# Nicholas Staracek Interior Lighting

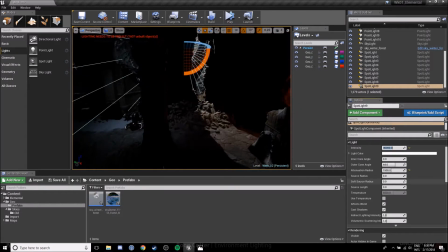646s
They're going to notice this crack, they're going to see the shadow cast onto this onto this broken pillar before they enter the cave and
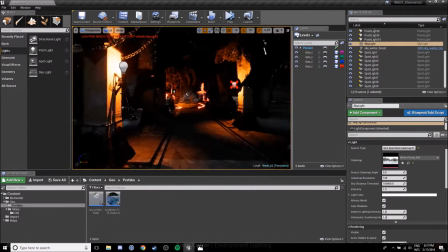654s
ultimately when they first enter this ruin from in here they're gonna notice that above all else
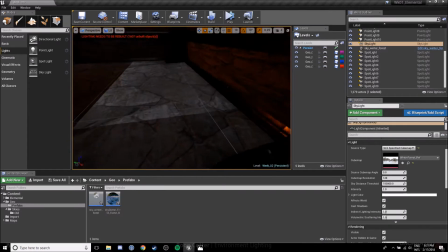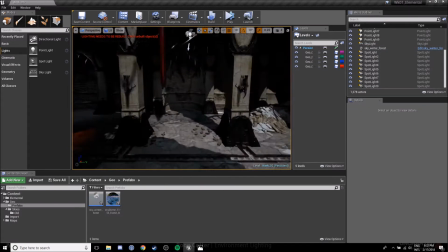668s
so you can you can probably see that the textures on the floor don't exactly match up and that's it's
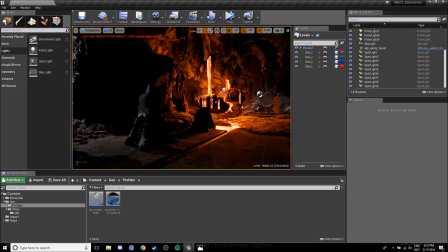675s
um it's annoying to to to say the least as a as a lighting artist it is um
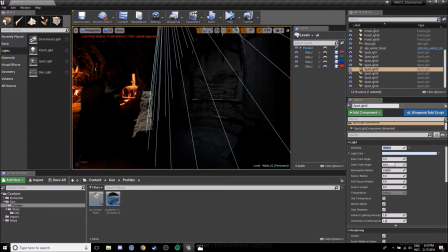684s
lighting for games is a very um it's very it's a very touchy job it's it's um it's all about
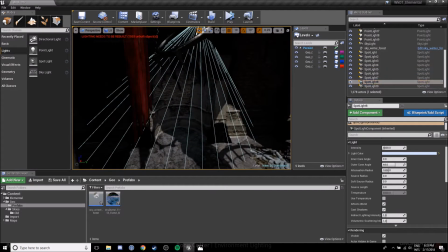693s
It's all about quality, it's all about iterating
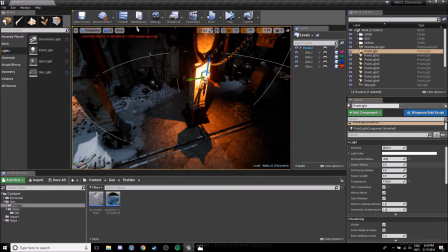700s
and getting the scene to a state that you're happy with,
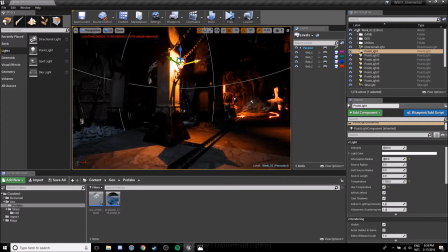706s
that the environment artist is happy with. And something that's important to note here is that, with these torch fittings,
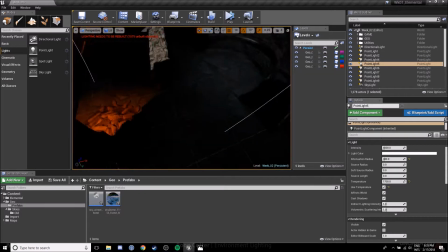714s
where I've placed them doesn't make sense with the environment that I've been given,
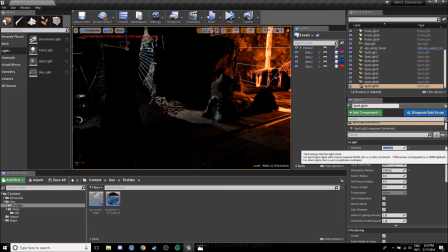720s
or the geo in the environment so back there it's um starting to say at the moment but there is a there is a torch that i've placed
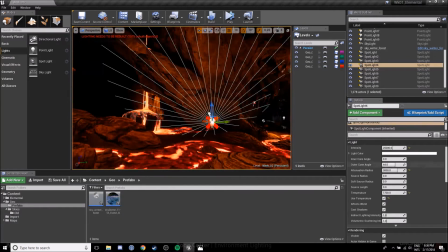728s
onto a broken pillar now i've placed it there because it feels right for the space it
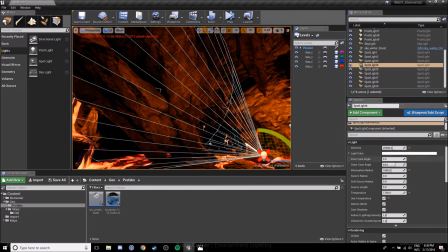737s
feels right for the scene it it draws to me it draws the player in to the space and it's gonna ultimately be more intriguing
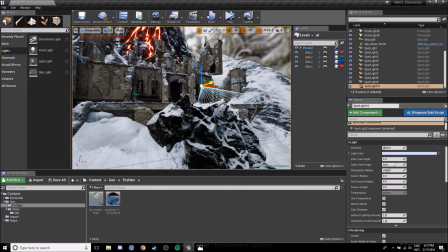749s
and the thing is is that when you're working with with with with environmentalist
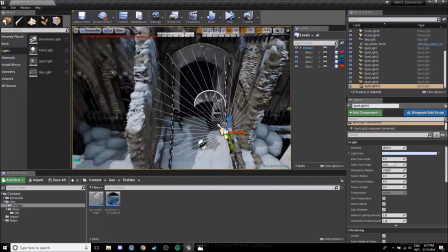754s
level designers all that and and and you collaborate with
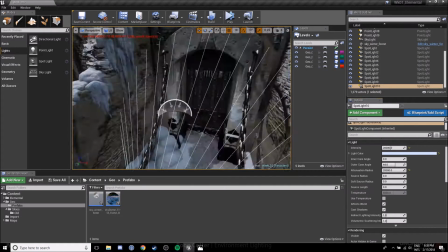759s
them and you talk to them and you explain that well if we put some lights
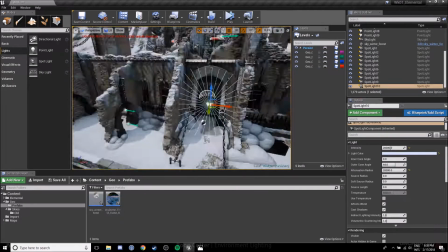764s
here it's going to draw draw the player's eye it's going to it's going to
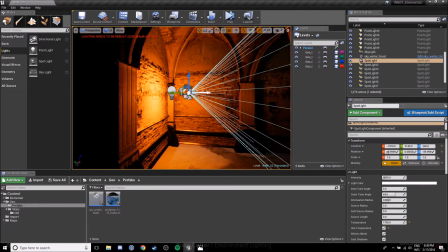768s
encourage exploration it's going to overall make the scene more intriguing and it's going to benefit the game more and then you know we can we can move Gia around
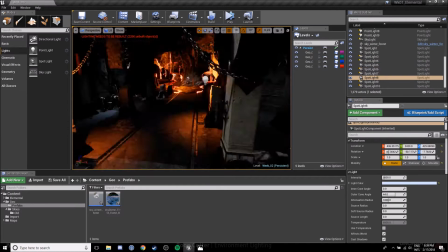777s
they they may agree the whole scene may change by the time you get to shipping and that's kind of just the reality of production
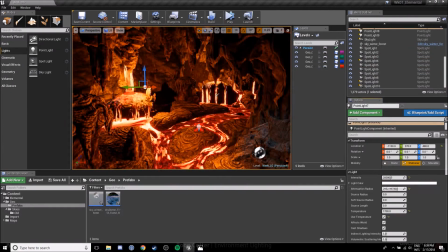785s
so just
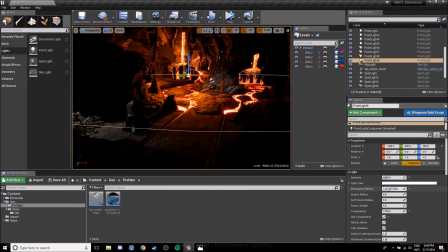791s
before I was putting some I was putting a spotlight onto the door just giving a bit of feel like if this was an earlier time of day you may have seen in some of my early iterations of the
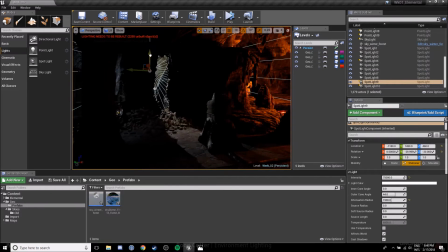801s
exterior environment and lighting the scene initially if it was the morning or
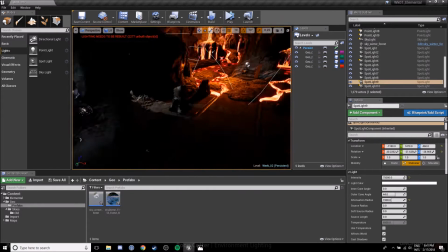807s
midday that you get you can get really nice shadows cast onto this front door which
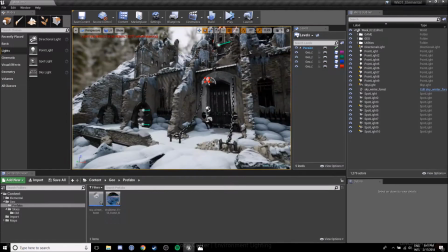814s
which highlight it to players and that that again is another is another motive to um
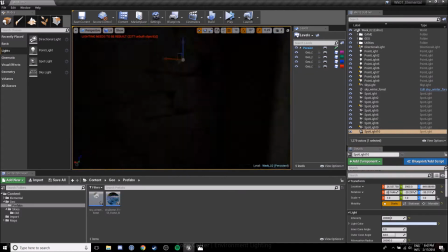821s
to get the to
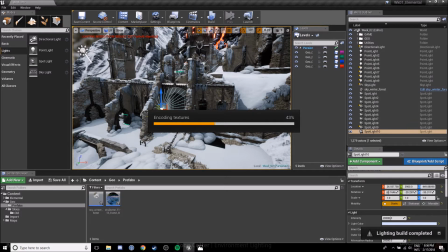827s
get the player interested in the scene and to draw their eye and to tell them where they need to be going so
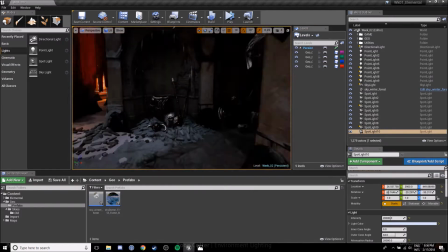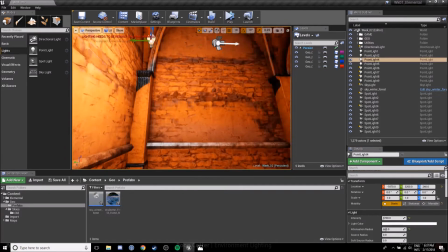843s
i've just come back just compiled my lighting
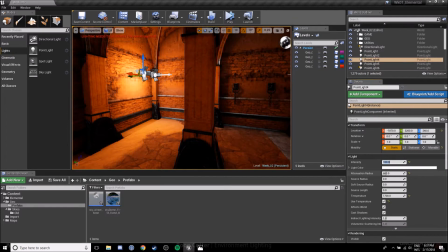848s
not too much to be worried about and then come in and this dungeon is a lot lighter
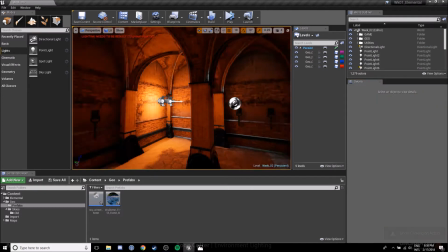855s
than than than i initially planned for it to be um it's not bad how it is
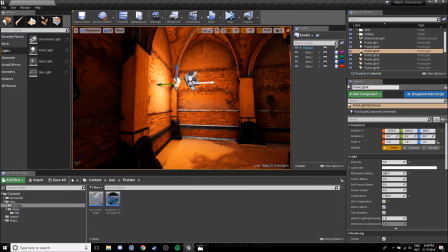863s
it's fine I'm not getting the the shadows that I want I'm not really
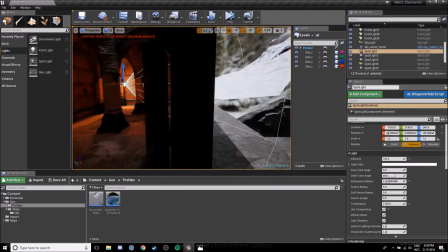870s
to me it doesn't draw the player in as much as I'd like it to especially from this initial view here
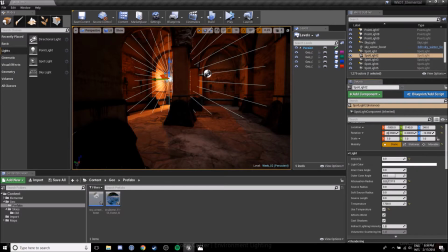877s
with those darker shadows that are casting across onto this wall where the spotlight is shining
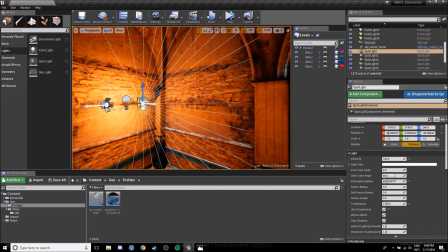885s
from the main room players are going to be intrigued by what that torch is initially before
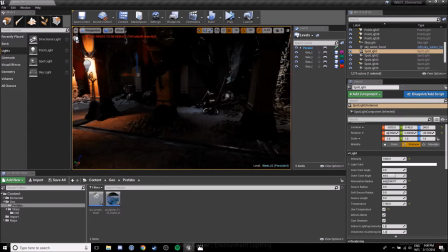894s
they even know it's a torch and same here with the with the shadow cast against this against
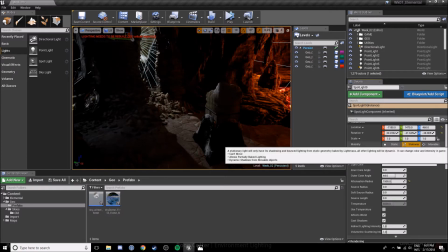899s
this um this pillar it it creates an
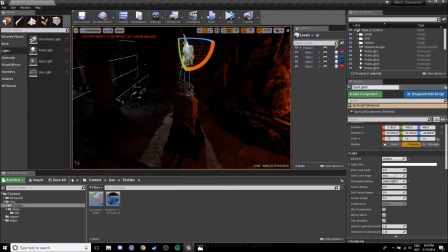905s
an inviting shadow and an interesting space to explore um same thing
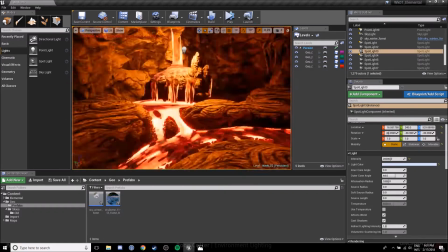912s
here lost lost a little bit of a little bit of the the emphasis on the shadows here but
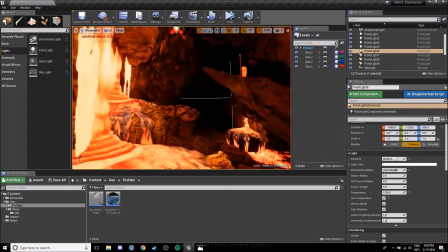919s
it's easy enough to get them back do another build this
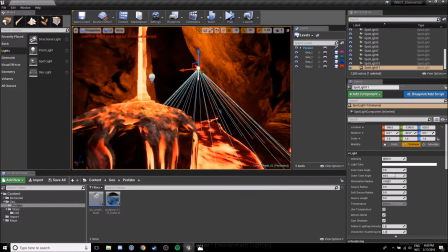929s
all looks pretty good just trying to fill this this space out a little more
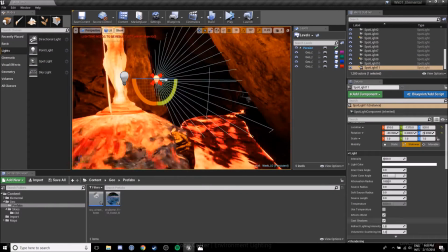934s
and that's the thing with we're lighting any environment be
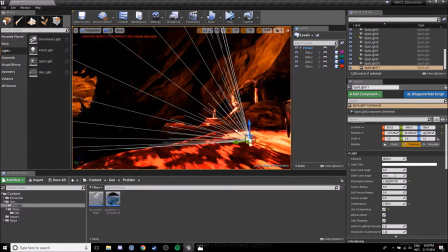940s
it interior exterior whether you're doing cut scenes there's always going to be things that you want to
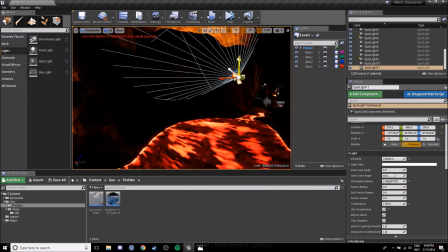948s
emphasize more than others for instance if you're going to be lining cutscenes and there's characters in view your lining is going to have to complement
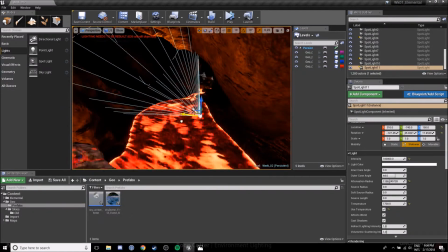956s
cutscenes to the main player
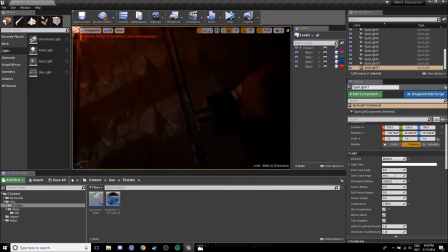963s
protagonist and perhaps a sidekick or a partner in the game
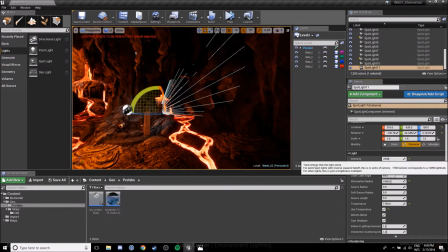970s
they may be conversing and you want to emphasize mood and tone within the scene through
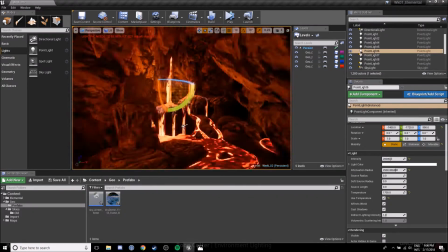977s
your lighting and you don't want the lighting to be too harsh in moments like that
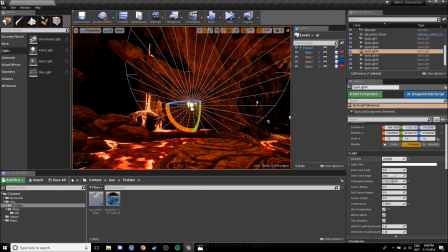985s
and it's very much the same with this interior that I'm lighting I don't want this cave to be
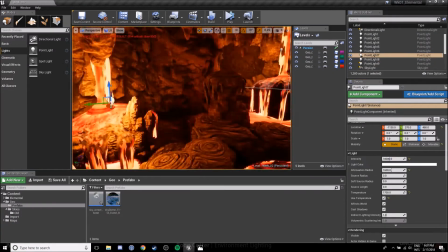994s
bright fully lit bright it and i still want
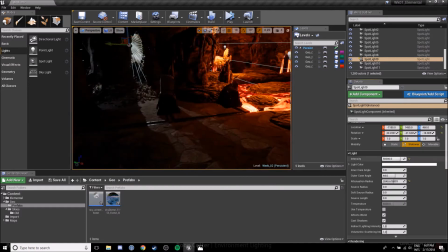1001s
these pockets of shadow these pockets of darkness these pockets of like mystery and the unknown because
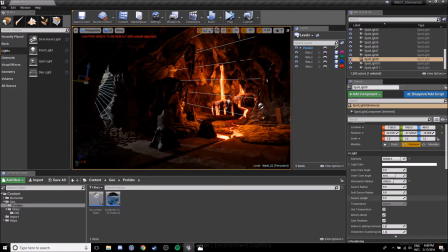1007s
that that in my head is where um this level would be progressing to
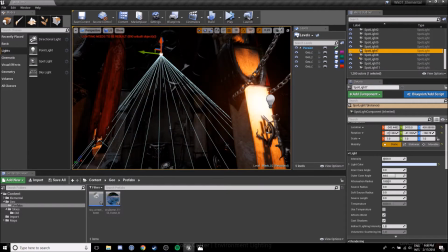1013s
even though the geometry at the moment doesn't doesn't allow for that um further in
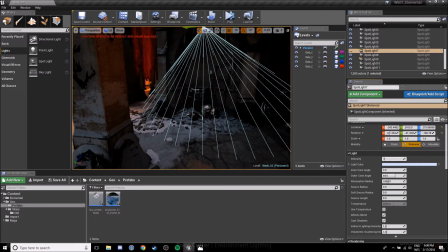1020s
a game it could be that the player enters this room works through this cave gets an item from the throne and then
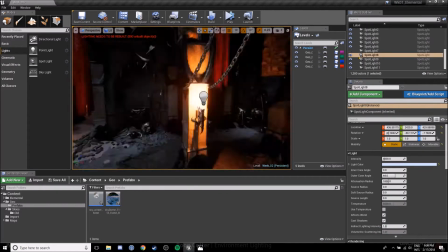1026s
works their way out of the back of the cave,
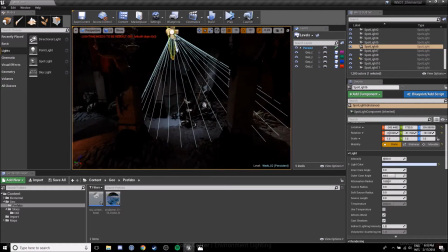1033s
and then perhaps deep underground, perhaps up the mountain which is behind this ruin, all sorts of things.
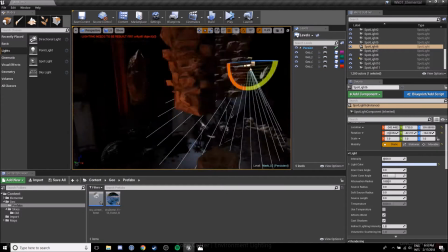1042s
And all of these things come into play when you're thinking about lighting and how you light your scenes.
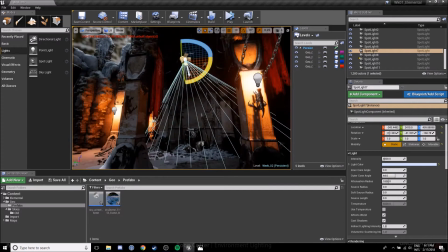1049s
So just trying to get a bit more spec here on these items. I am liking this corridor,
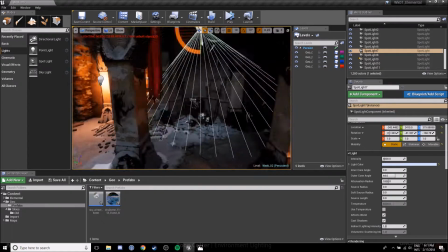1056s
just on the right hand side,
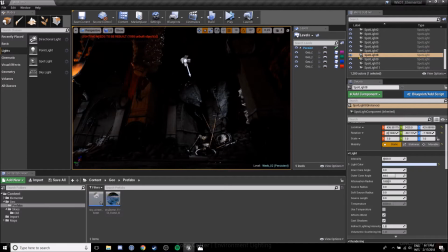1058s
there's some nice emphasis on these key points and there's enough shadow behind the pillars that it's like,
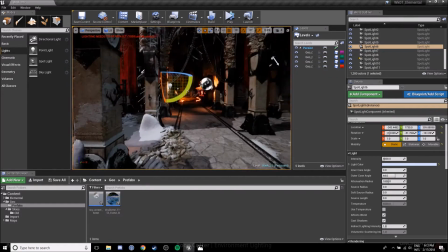1066s
ooh, what's behind here? It's interesting.
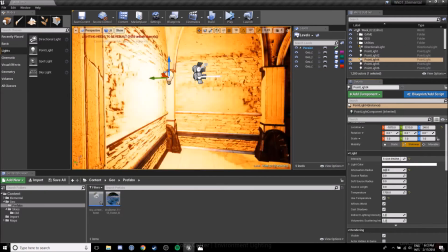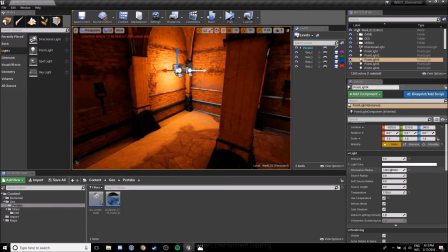1080s
And another thing to note is that lighting is a very iterative process.
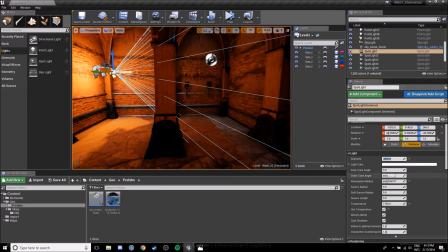1086s
You constantly iterate your work. you do a build, you come back and you have a look at it and for example what's happened with me
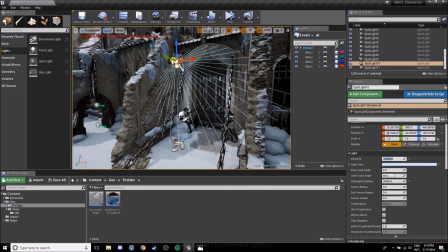1095s
I wasn't happy with some things so I'm going through and I'm doing some touch-ups I'm turning lights to static from real time when they don't need to be
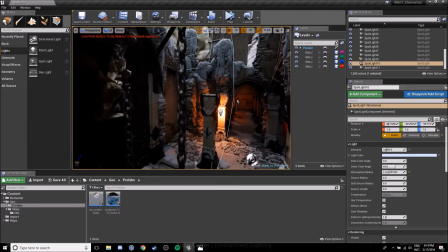1105s
all sorts of all sorts of considerations to the overall game the experience and
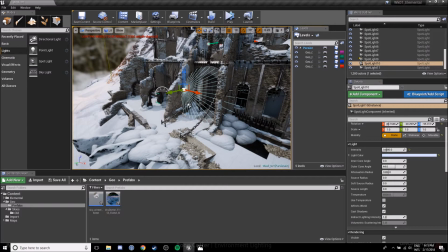1112s
player par thing and the overall mood and tone that you want to set for your scene
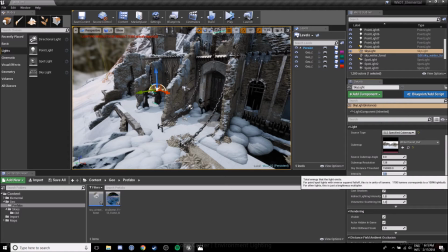1118s
So what I'm doing here is I'm adjusting the intensity of the sky
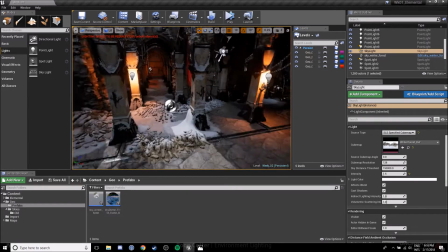1125s
to shine a little more natural light down into this opening.